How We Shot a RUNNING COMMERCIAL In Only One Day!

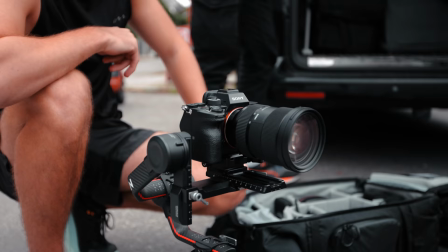And yeah, for this, we're actually just preparing the A7S III on the RS2.
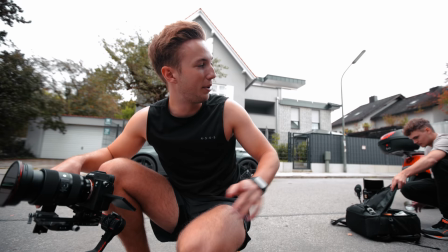DJI actually sent this one out to me for free. Really like it so far. Back here we have an Emmy, the scooter.
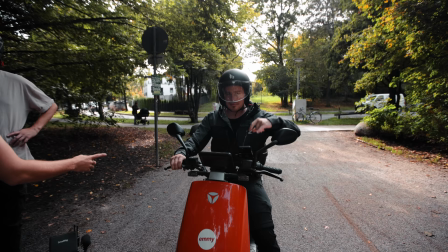We're gonna use that for some tracking shots in the English garden. Let's do it.
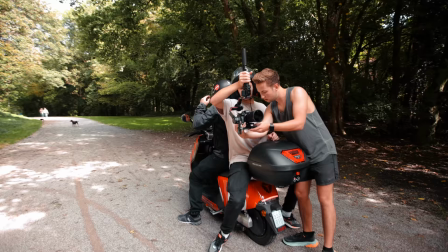These electro scooters actually became my go-to solution for filming in the parks because they're about the only type of vehicle with which you don't get busted.
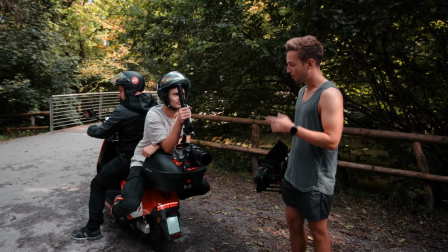You kind of have this like back storage on the scooter itself, so you can kind of like lean over it. First up, we're gonna shoot with the gimbal itself. Also, the sun just came out, so that is quite nice. I was expecting complete cloudy sky today, so we're not gonna waste any time and we're gonna get some nice slow-mo shots.
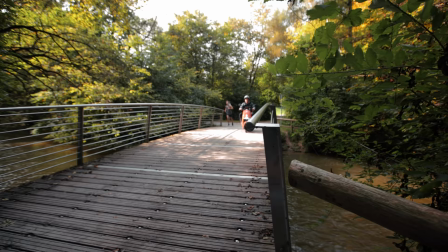Let's do it.
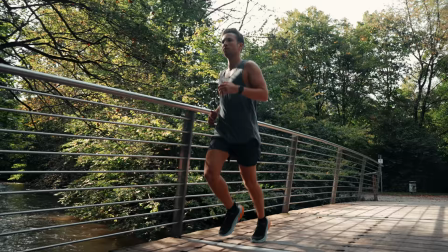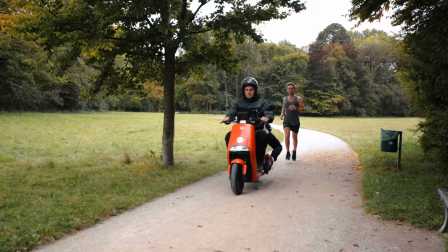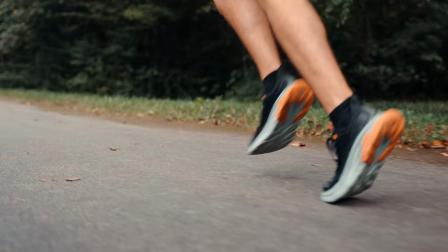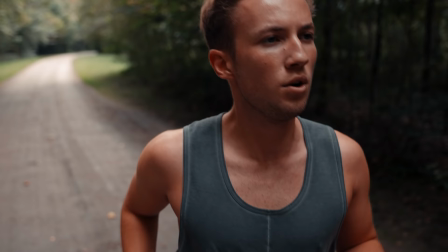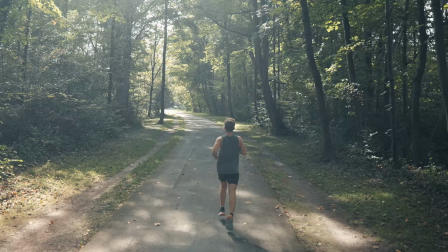When it comes to this scene, I wanted to visually separate it from the rest of the commercial.
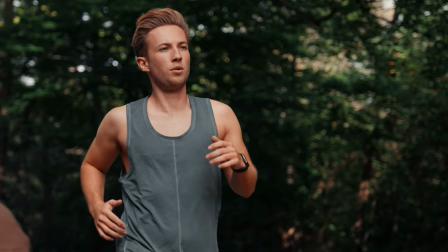That's why we filmed all of the shots on a gimbal and in slow motion.
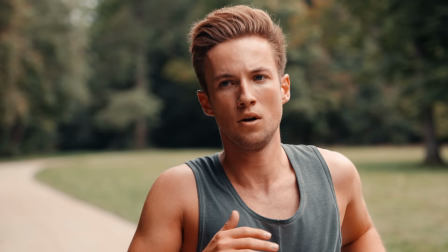The steady and slow movements take the viewer onto the same experience like the runner who is floating through the beautiful nature.
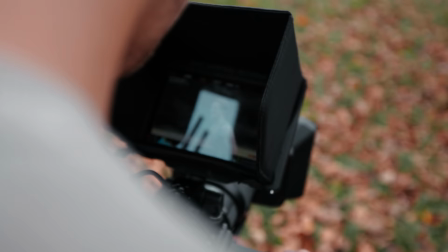With longer scenes like this one, it always makes sense to capture a large variety of shots in order to keep it interesting.
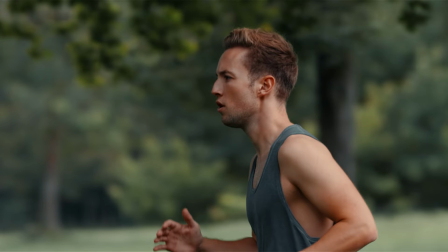That's why Julian also captured some 200 FPS panning shots with his tele lens, which turned out super nice.
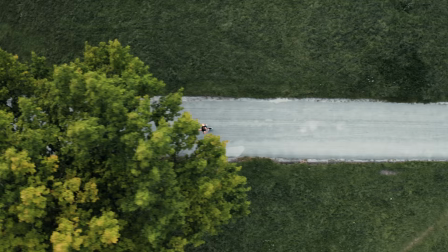Also, we launched a drone and Andy captured a couple of different shots from the sky.
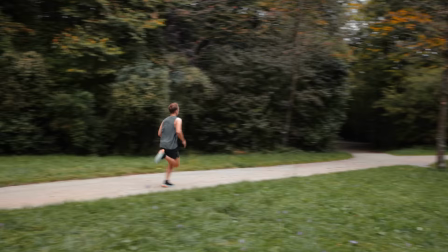To show the outside perspective of someone else watching the runner, we did the exact opposite of what we did before, by now actually driving towards the subject.
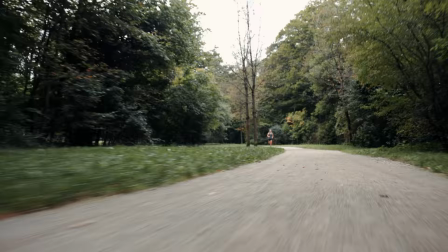We filmed the same shot with the camera facing forward and the camera facing backwards, and when edited next to each other, those shots appear very fast and aggressive.
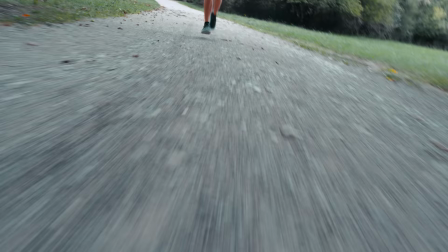After that, we did another round on the scooter with the Reds, where we captured some more fast-paced and shaky shots to separate both worlds. I'm gonna get some more water. There's definitely still some of the old stuff in there. I emptied this stuff this morning and put some water in. Doesn't smell like water. I think we're gonna go to the next location and just get some more shots there, because we only have like 2.5 hours left until the sun is going down. And today it's even going to be darker sooner than that. It sometimes hurts, but I think it's very essential to always time the amount of time that you have on a specific location and really stick to it, because if you don't do it, then you have to throw at one other location, which would be a pity. So we're just gonna go to the next one. We had a time issue because there was just way too much traffic to get to the last location, and we still had to give back the smoke machine. But yeah, for this reason, we just decided to take advantage of the locations close to the rental, which are actually kind of cool. Like, it's more business style, but there's some insane architecture.
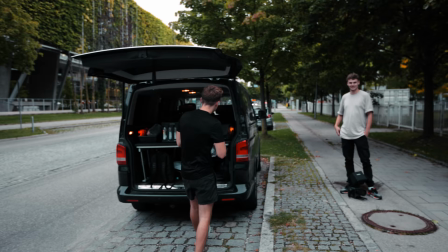Yeah, we just tried to make the best of it because the light is just disappearing, and I hope that this is going to work out in the editing.
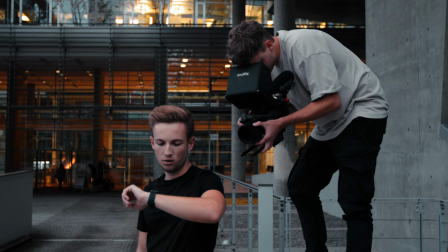I really hope. From this point on, we improvised a lot and tried to check off the missing shots at the locations we could find close by.
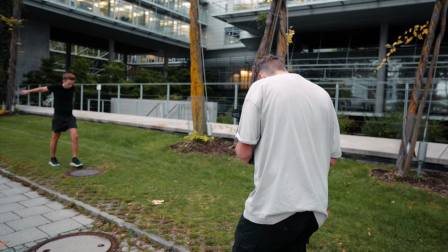We filmed a few more preparation shots of me warming up and getting ready for the run. The location was definitely something different and gave the whole commercial a pretty interesting look.
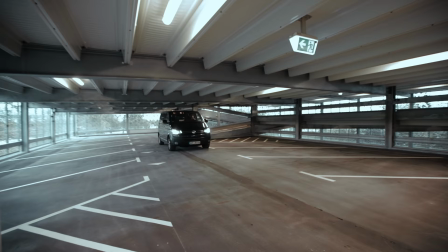We then discovered another car park, which was completely empty and where we could shoot some of the missing tracking shots, which we couldn't get in the other car park.
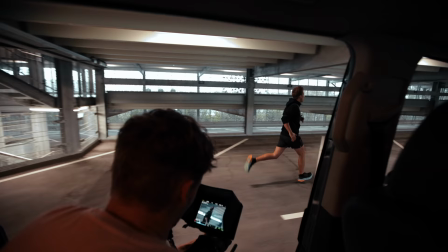So we drove with the van parallel to the subject while Julian shot out of the side door.
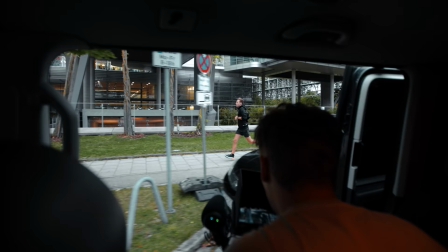He captured some wide slow motion shots and also some hectic close-up shots switching between my feet and my upper body.
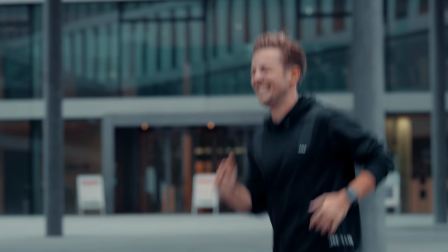For the outside tracking shots, we filmed the majority on the 85mm lens, which helped pull the viewer closer into the pain which the runner was going through.
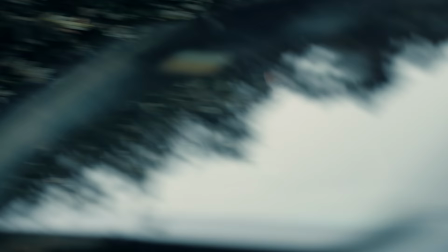Acting became actually a lot easier here because I was actually exhausted from running up and down the road for more than 5 times.
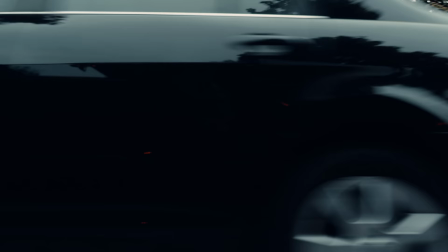The cool thing about these side tracking shots is that the passing objects like cars,
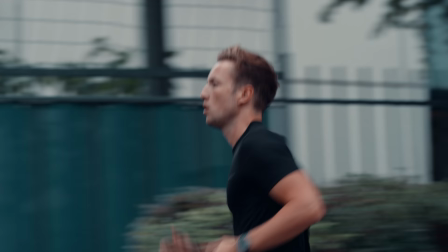trees or pillars offer a lot of opportunities for natural transitions, so you can easily cut those clips next to each other and they will appear very,
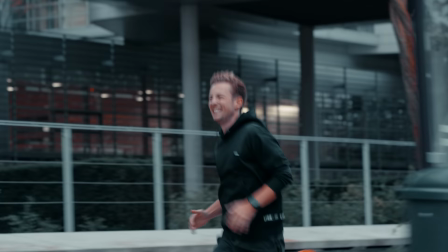very fluently in the edit.